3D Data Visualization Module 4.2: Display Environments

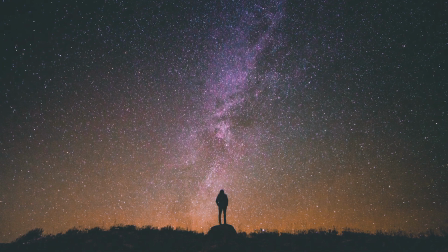[4:08]
When you look up at the night sky, you know that each star you see is at a different distance away from you, but you can't exactly tell that by looking at them.
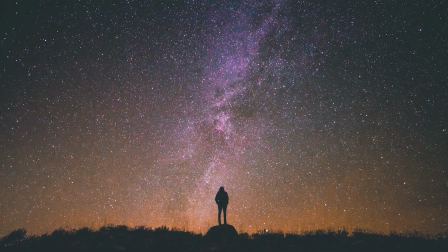[4:16]
The stars are all different sizes, sure, but for the most part, they look flat, as if they were just projected onto a sphere around you. Now, say that you grow 1 trillion times in size. You've turned into a galactic giant, and now your eye separation is almost a light year across. When you're that large, the stars no longer appear flat because the distances are at scales that are similar to your size. You can actually see that some stars are closer to you than others. When you're dealing with extremely large astronomical or extremely small molecular data, you can get a lot more depth information out of your data by changing your eye separation or interocular distance. Stereo depth is yet one more image dimension into which you can pack information about your data. When you're dealing with data from physical sciences, objects are often interacting across vastly different scales.
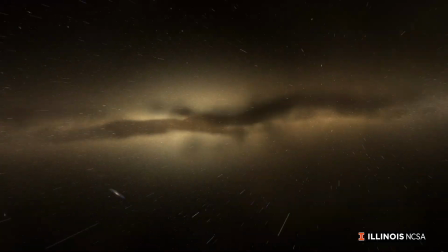[5:05]
To make a camera move that takes you from looking at the entire Milky Way to looking around the area of a single star,
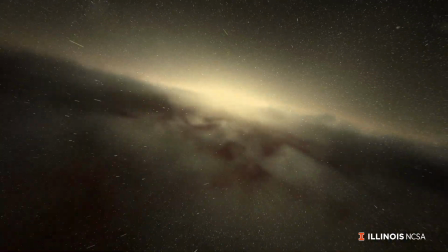[5:10]
you can adjust the interacular distance between the left and right eye cameras as you move through the dataset.
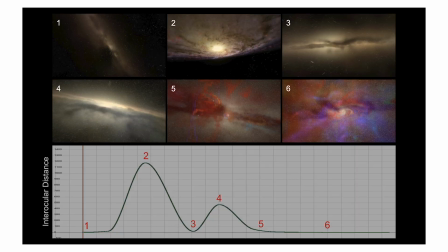[5:16]
Here's a graph showing the eye separation over time for this particular visualization.
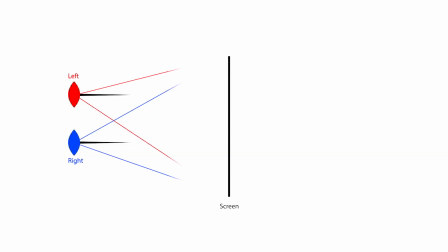[5:21]
The best way to create a stereo image is to have two cameras that are parallel to each other and face the same direction. You might be tempted to have your two cameras point directly at your object of interest. This does create a 3D image, but it creates an unnatural vertical parallax effect that can cause audience discomfort. Stereo design is something you'll need to think about if you're designing for VR displays or 3D theaters, but it's irrelevant if you're making a 2D YouTube video. Each target display environment has its own different needs that you'll have to think about to create the most effective possible visualization.
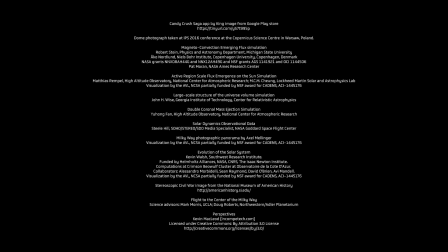Fun fact: virtual reality technology has been around since the 1960s.
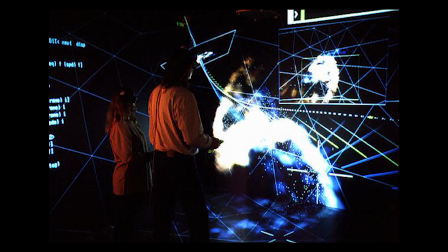[6:04]
It became very popular in the early 90s with the release of The Cave,
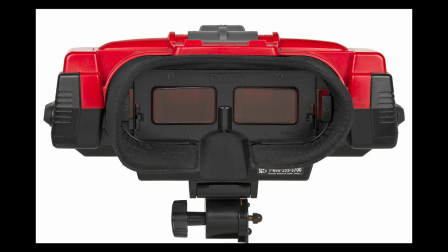[6:08]
a room-scale VR environment, as well as commercially available headsets by companies like Sega and Nintendo. But by the late 90s, it proved too expensive to be commercially viable. But with the advent of mobile devices, the idea that anyone could own VR in their own homes became popular, and we're now experiencing a VR renaissance.